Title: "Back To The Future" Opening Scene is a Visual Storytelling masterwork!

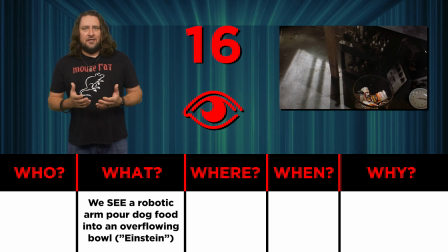[8:12]
Most obvious of all, it makes the audience wonder who could possibly invent something so complicated for such a basic purpose as feeding their dog. The previous occurrences made you contemplate the individual's hobbies, but this one without a doubt solidifies the notion that he or she is indeed a wacky scientist.
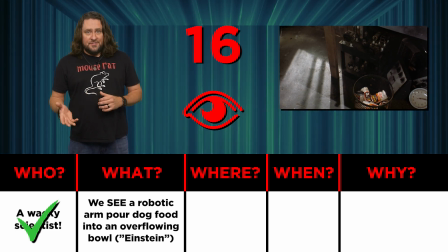[8:32]
Secondly, the overflowing bowl of food tells us that the dog hasn't eaten from it in quite some time.
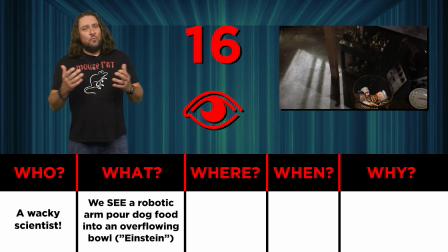[8:37]
Now, if we only saw that one bit of information, then we might wonder if the dog had recently passed away or something.
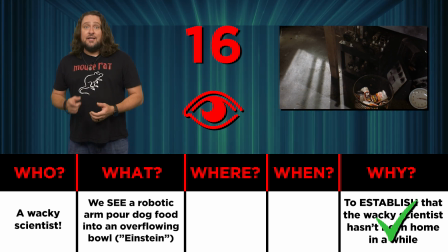[8:44]
But combining it with the previous suggestions that nobody's there, it tells us that the owner and their dog have both been gone for quite a while.
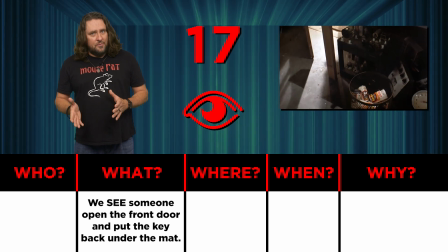[8:52]
Number 17, we see the front door slowly open and someone puts the key back under the welcome mat before entering.
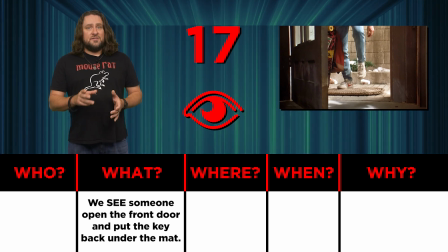[9:00]
This tells us a few things. One being that this character is most likely not the person who lives there.
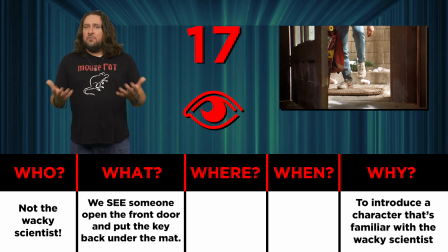[9:06]
Two, it assumes that the person entering is someone that's at least familiar with the owner, as they knew about the spare key under the mat.
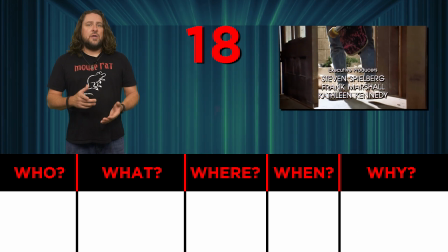[9:14]
And also because...
Hello, anybody home?
Number 18, we hear him call out the name Doc, and he also whistles for Einstein.
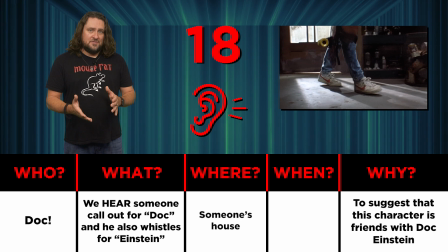[9:22]
This obviously suggests that he's friends with the person who lives there, which we can now confirm is named Doc.
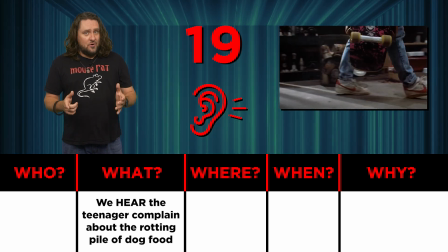[9:29]
Number 19. We hear the teenager's vocal disgust over the rotting pile of dog food.
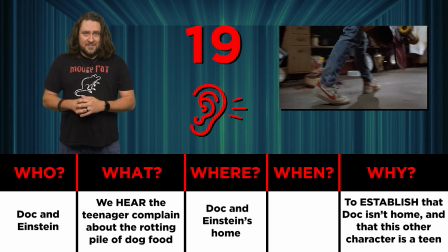[9:35]
This all but proves that Doc and Einstein haven't been home in quite some time, and his voice helps establish that he's probably in his teens.
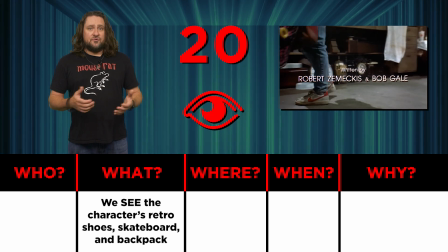[9:44]
Number 20. We see the character's retro-style shoes, skateboard, and backpack.
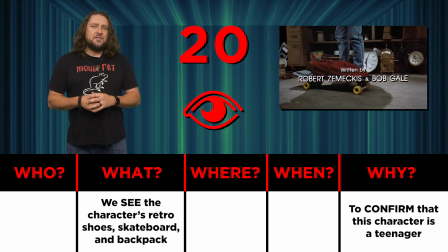[9:49]
Although we don't see his face, we can safely assume that he's a teenager based on those three visuals, and that the time setting is indeed the 1980s.
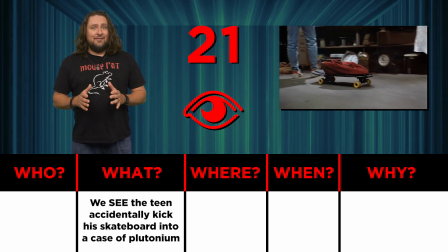[9:58]
And finally, number 21. We see the teenager accidentally kick his skateboard into a case of plutonium hidden under the bed.
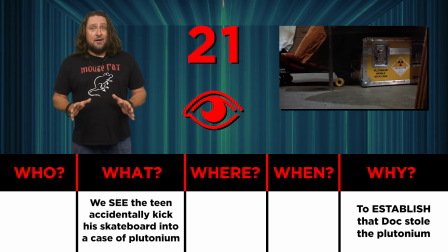[10:07]
This is a pretty big bombshell. Pun intended. Now, this revelation wouldn't have made any sense without the previous setup about the stolen plutonium.
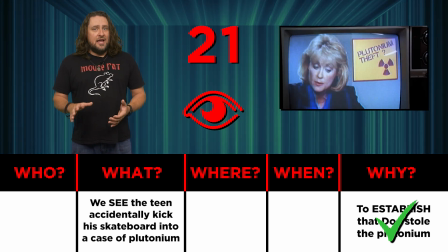[10:17]
So, in a little under three minutes of not seeing any major character's face on screen, we understand that a high school kid is close friends with a wacky scientist inventor named Doc and his dog Einstein, who both appear to be missing, and that Doc is hiding stolen plutonium. This is a visual storytelling masterwork that provides a ton of relevant information to the audience, all while trying to avoid the standard methods of exposition.
Message!
I certainly hope you enjoyed this scene breakdown as much as I did, but full disclosure, I can't take full credit for it. My dear friend and professional associate, the handsome and talented Mark Bashian of Bash Films, originally blew my mind when he broke it down for me many years ago when I first got into the business. So a very special thanks to him and another one to you for watching. Keep up the good work and we'll see you in the next lesson.